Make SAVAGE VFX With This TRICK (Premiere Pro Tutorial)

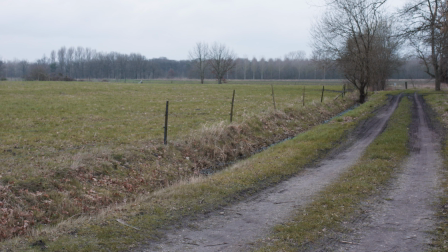4:09 Then walk away and let the camera roll for a while to make an empty shot. Now in Premiere you have two clips, one of you jumping and another empty.
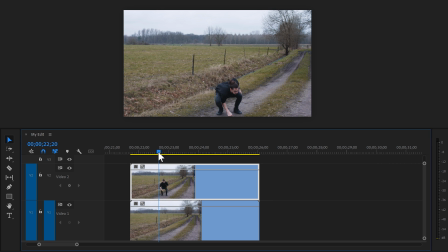4:16 Drag the clip of you jumping on top of the empty shot. On the first clip, find a frame of the moment where you're coming down.
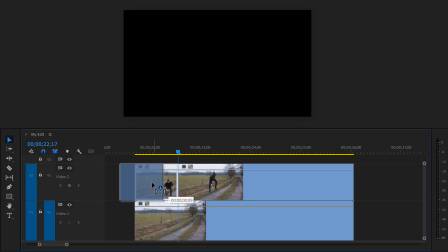4:23 Then set a cut and move the left clip away. Move the player to the end of the clip and extend it.
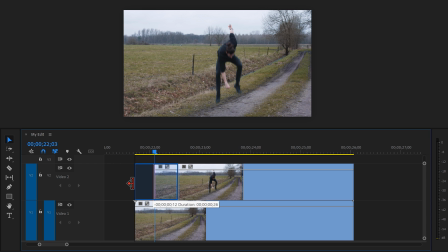4:28 Right click it and choose add frame hole. Now you can remove the first one and extend this one as long as you want because it's a freeze frame. Now you're just hanging here until the other clip starts. Next, we're gonna create a mask around ourselves in the frame hold.
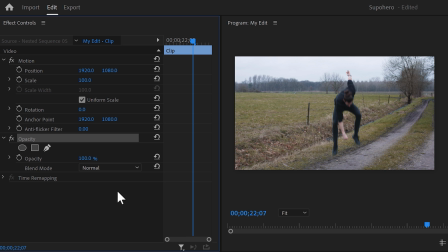4:41 Select it and go to opacity. Then click the pen tool to make a mask and go to the program monitor. Create a simple rough mask around yourself like this. Now if we go to the timeline and disable the bottom clip, you can see a masked out version of yourself.
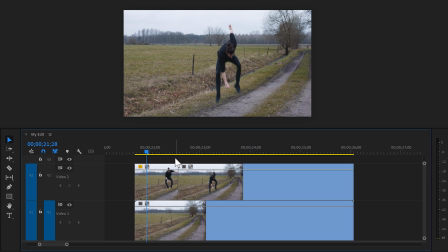4:53 Next, we're gonna animate it, but before we do that, right click your clip and and choose Nest. Otherwise, we'll animate the inside of the mask again. Alright, to animate it, find the transform effect and drag it on top of your clip.
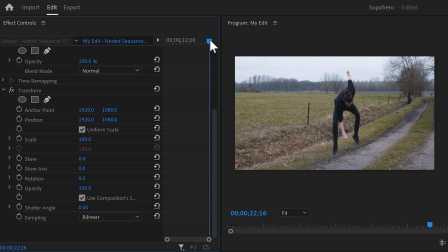5:04 Then with the clip selected, go to the effect controls. In here, make sure the playhead is at the last frame of your clip. Now set a position and scale keyframe. Go back to the playhead and move it back in time. Now you can scale down yourself just a little bit. That way it will look like you're coming from further away.
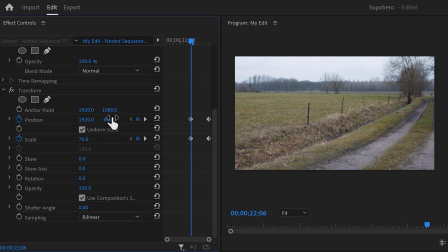5:20 Next, move yourself up by adjusting the position property. Go down a little and set the shutter angle to 180 degrees.
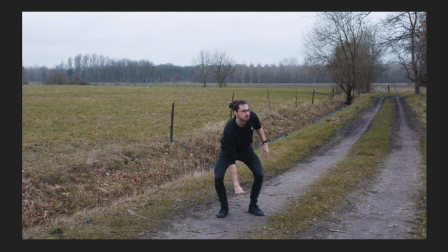5:26 That way you'll get motion blur. Now that already looks great, but when a superhero lands, the ground is supposed to shake, right?
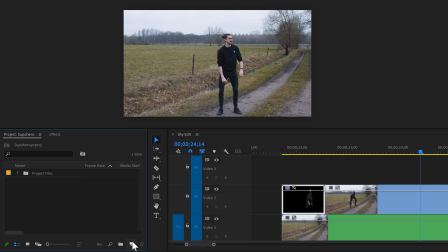5:32 To do that, go to the project window and click the new item button. Choose adjustment layer.
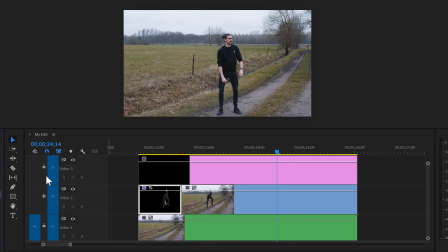5:37 Once you have it, drag it on top of your video. Next, find the transform effect and drag it on the adjustment layer.
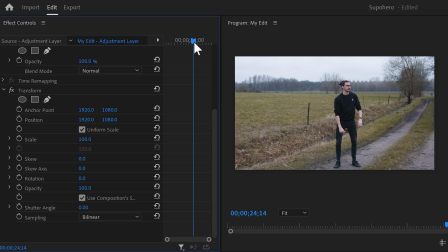5:42 Now go to the effect controls and move the player to the moment of impact. Now increase the scale a little. You'll understand why in a second. Next, set a position keyframe and adjust the position slightly but randomly. Then use the arrow keys to move a frame further in time and adjust the position again. Keep doing that for about 25 frames.
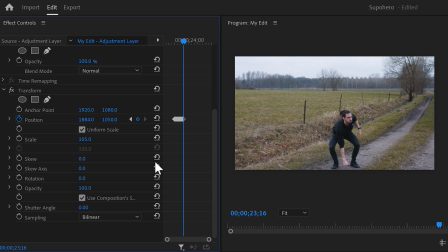5:59 But if you don't feel like doing that, I'll leave a link to our free earthquake pack for you guys.
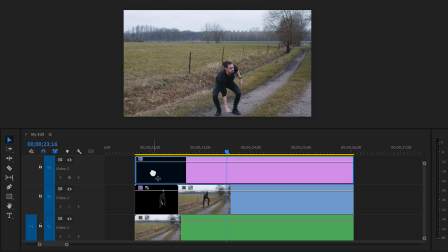6:04 You can just drag the preset on an adjustment layer and that's all to it. You just turned yourself into a superhero. Effect number 3. Transform your video from day to night using only Lumetri.
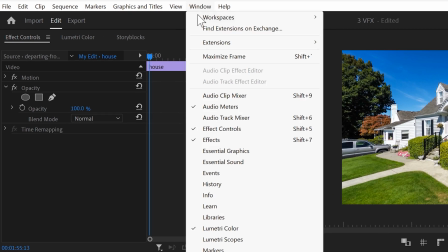6:14 Simply open it up by going to the window menu on top and then find Lumetri color.
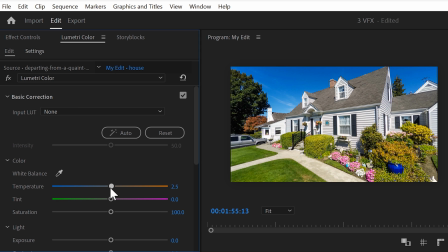6:19 Once it's open, expand the basic correction tab. When it's night, it's colder, so we're gonna add a little blue into the shot. And when it's night, less colors are visible, so decrease the saturation as well. Now decrease the exposure to make it dark.
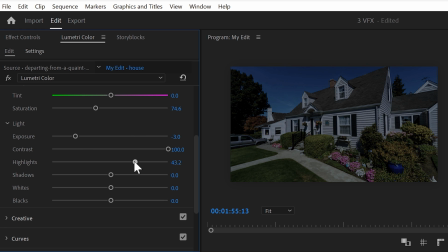6:31 Then increase the contrast to make the blacks deeper and the whites more visible. You can emphasize on this even more by playing around with the highlights, shadows, whites and blacks.
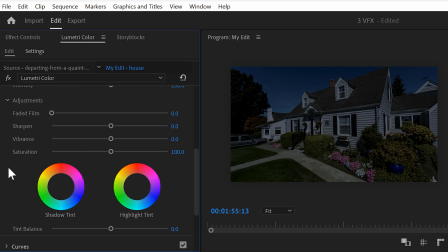6:40 Next, go to the creative tab and scroll down until you see the color wheels. In the shadow wheel, push some blue to make the dark areas in your video more cold.
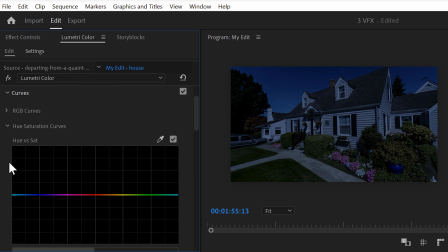6:47 Then scroll down even more and open up the curves. Find the hue versus saturation curve. Click the pen tool and in the program monitor select the sky. Now we can decrease the blue selection color of the sky by bringing down its saturation.
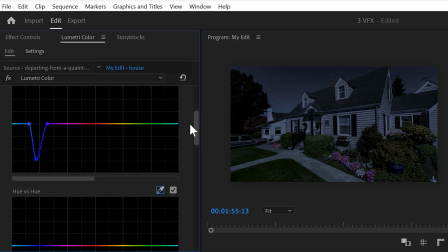7:00 The sky is still a little too bright in my opinion, and to fix that, go to the hue versus luma curves.
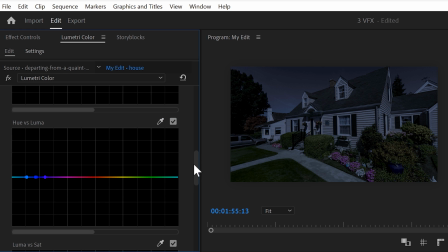7:05 Again, click the pen tool and select the sky in your video. Now you can bring down the lightness in the blue colors of your video, which makes your sky a lot deeper.
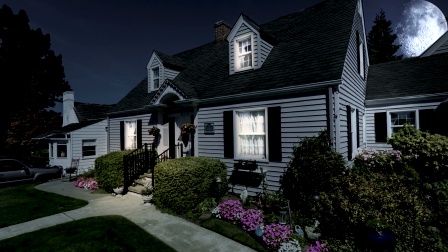7:13 Now that it's dark, we're gonna add elements of light into our video. That will make it extremely realistic.
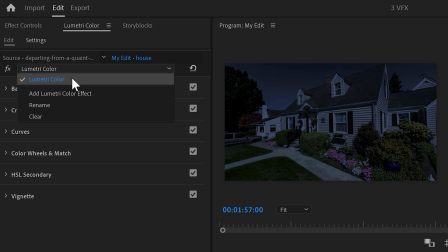7:18 To do that, go to Lumetri color on top and click on add new Lumetri effect. This will simply add a second effect to your clip. Now in the basic corrections, increase the orange tint just a little. Same for the exposure slider.
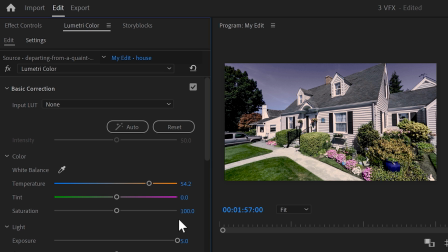7:30 Now the entire clip is bright again, but we only want the windows to be bright. To do that, go to the effect controls and go to the second Lumetri effect. Click on the pen tool and go to the program monitor. In here, draw a mask around one of the windows.
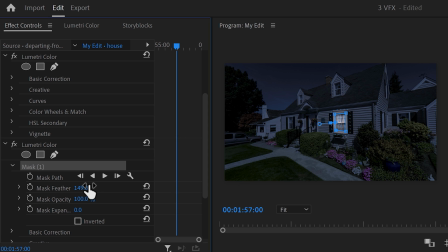7:43 Then go to the mask properties and increase the feather. If you want to lighten up another window, just click the pen tool again and create another mask. It's that simple. Now there's one more problem. The shadows caused by the sun are still visible. Now they could also come from a full moon, so why not add a moon to our sky? I actually found this clip of a moon on star blocks with a black background.
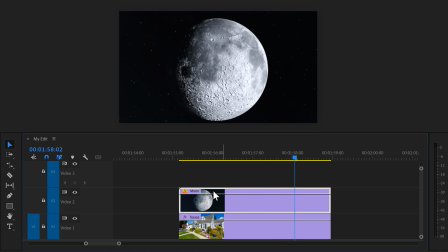8:03 That will make it easy to blend in. Make sure it's selected and go to the effect controls.
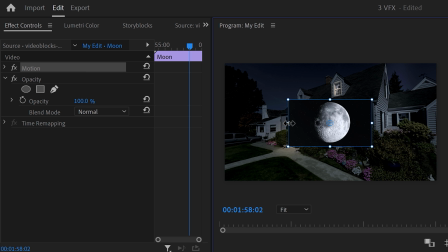8:07 Click the motion properties and in the program monitor, scale and position the moon in your video so it matches the shadows. Now in opacity, find the blending modes and set it to add.